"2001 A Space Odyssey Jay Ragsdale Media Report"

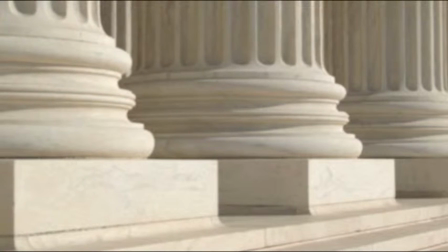Society is built upon the work of previous generations.
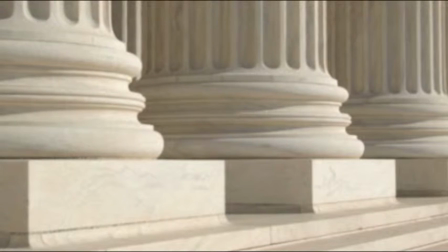Each idea and every brick placed has built a foundation for the following generations to set their stone.
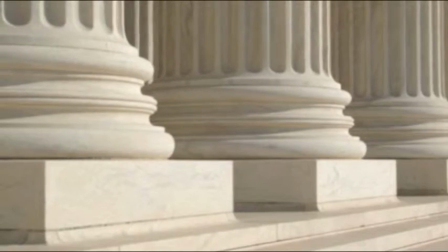Just like civilizations, every movie genre also has its classics.
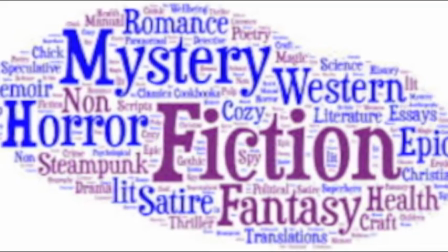Those movies that shaped and left an impact that will last forever and build the foundations for other movies for years to come.
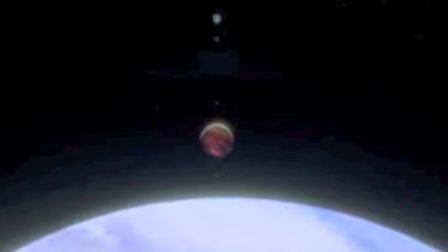2001: A Space Odyssey is one of those movies, impossibly perceptive in a time where humanity hadn't even landed upon the moon.
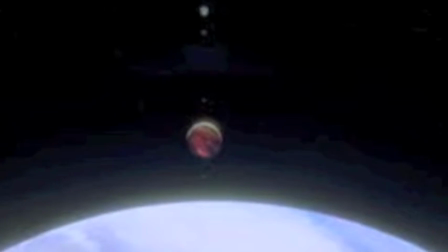2001 has captured our audiences even to this day.
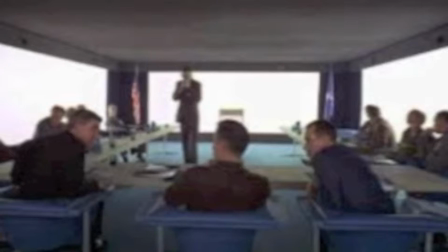Looking even deeper than the style, the editing techniques in 2001 were spectacular and influenced many movies, sci-fi or not, to this very day.
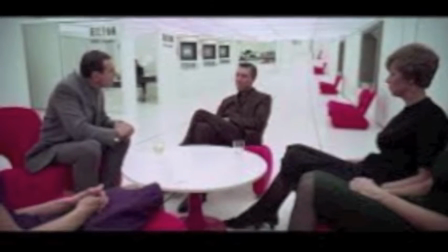2001's spectacular editing techniques can be seen in its use of its shots and its continuity.
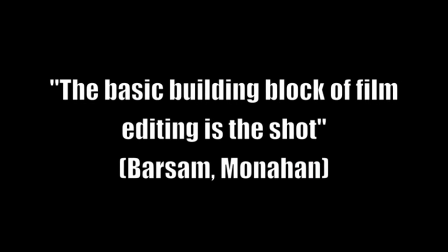The basic building block of film editing is the shot. It's what brings words to screen and the story to life.
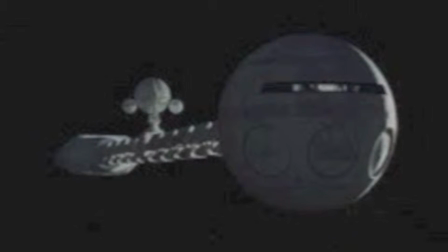The most fundamental tool for editing shots is the cut. Shots aren't simply standalone, they are also considered in their relation to the other shots.
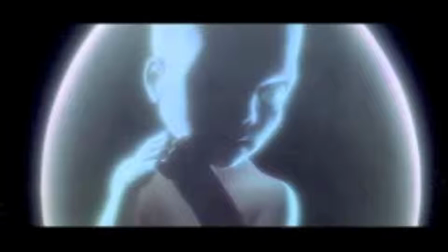2001: A Space Odyssey uses editing cuts with its shots to bring tension and other emotions into moments where there might necessarily not be any. Towards the end of the movie, when Dave has become the Star Child, one isn't quite sure what is going on, but due to the connection between the shots of the Star Child and Earth,
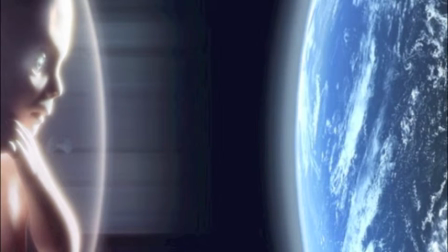you can feel a sense of purpose. Another example is whenever Hal is trying to eliminate one of the crew members.
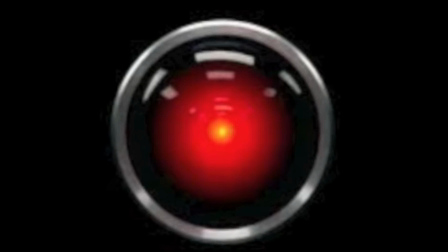The shots always go from Hal to whatever event is taking place. Kubrick is brilliantly ascribing motion to an immobile object by using strings of shots to connect one part to another that previously might have had no connection.
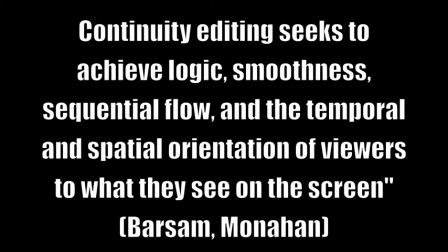Continuity editing seeks to achieve logic, smoothness, sequential flow, and the temporal and spatial orientation of viewers to what they see on the screen.
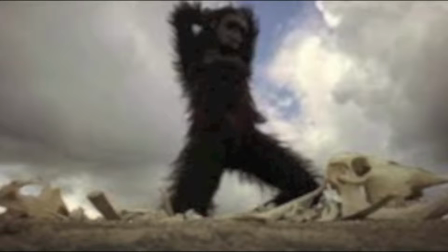Essentially, this means that what happens on screen makes as much narrative and overall sense as possible, and it keeps the audience in connection with what's going on.
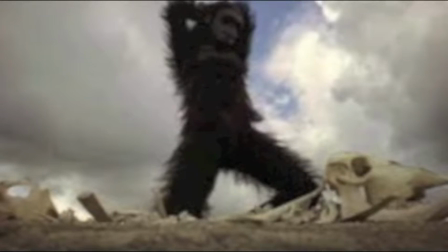A famous example of this in 2001 is in the beginning when the ape throws the bone in the air and immediately cuts to an orbiting weapon satellite.
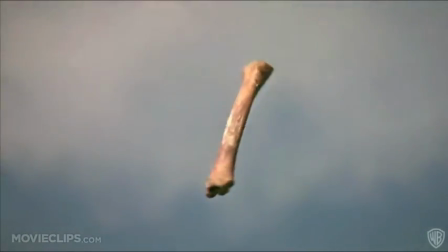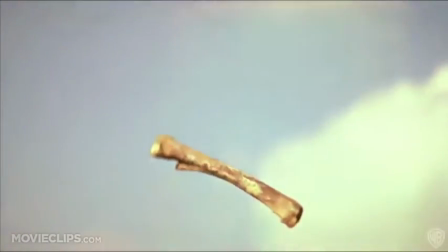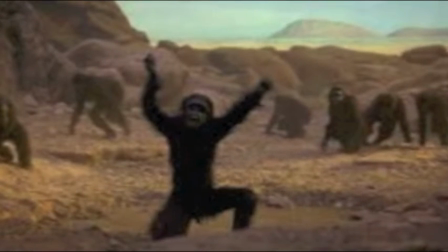I initially thought this was a jump cut, but after researching, I discovered that it is actually considered to be one of the most famous match cuts in all of film.
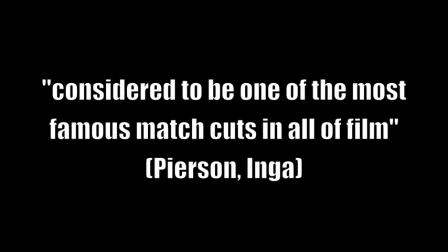This match cut immediately connects the ape and his weapon with humanity and their weapons.
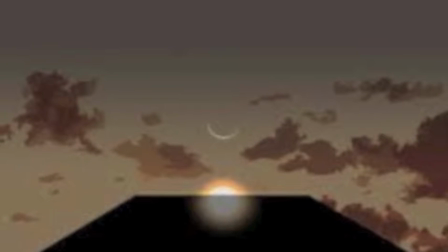It's an incredible shot that gets across exactly the point the director and editor want to make without any words being said. Another example in another movie of this is a Psycho when it cuts to the blood draining down the shower floor.
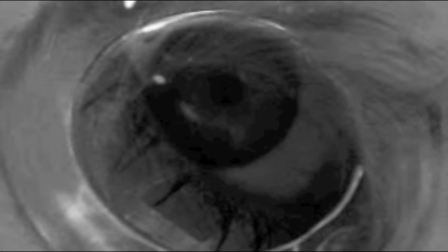The center of the drain becomes the center of the victim's eye and creates a sense of connection with the viewer due to its editing.
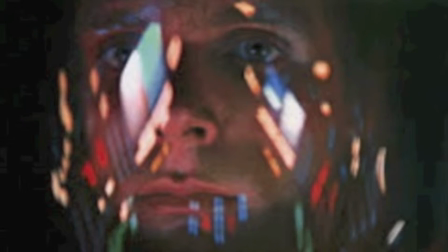Discontinuity editing breaks these rules by seeking to achieve transitions between shots that aren't smooth. An example in 2001: A Space Odyssey is when Dave is growing older in the last scene.
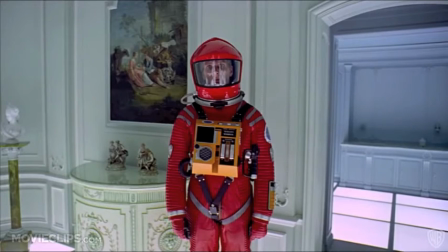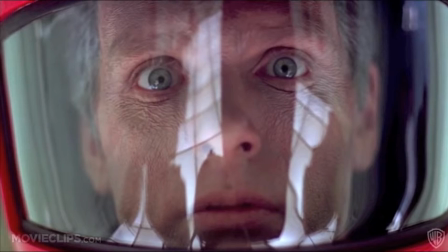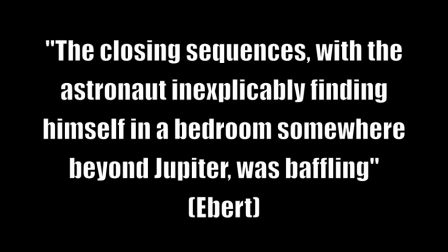The closing sequence, with the astronaut inexplicably finding himself in a bedroom somewhere beyond Jupiter, were baffling.
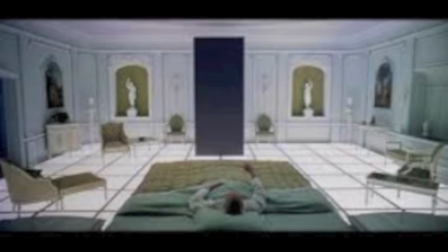It jumps from him being one age to another, and it is very jarring.
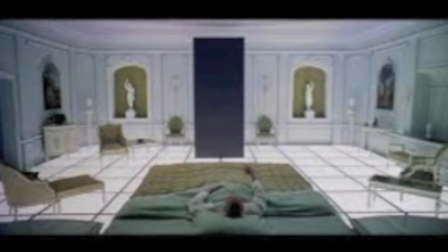I actually had to go back and watch the scene multiple times to understand exactly what was going on.
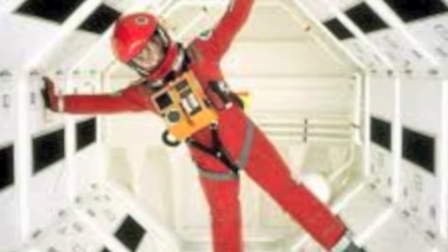Kubrick used discontinuity to help the viewer connect with the erratic experiences the protagonist was experiencing at the time.
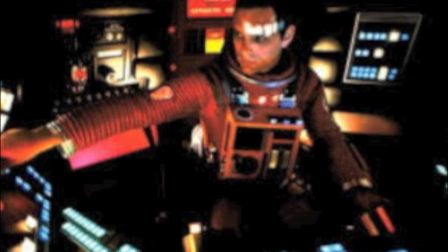2001: A Space Odyssey is a brilliant and groundbreaking film in many ways, one of which is its editing process.
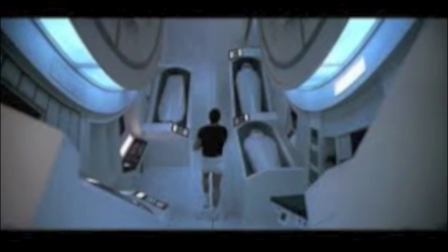Kubrick and his team used different kinds of shot editing to display emotion and tensions where previously there had been none.
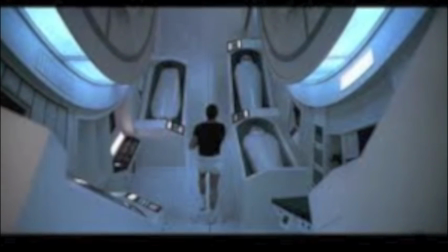Kubrick not only created a movie that was foundational in its own right, but would still remain foundational in the years to come.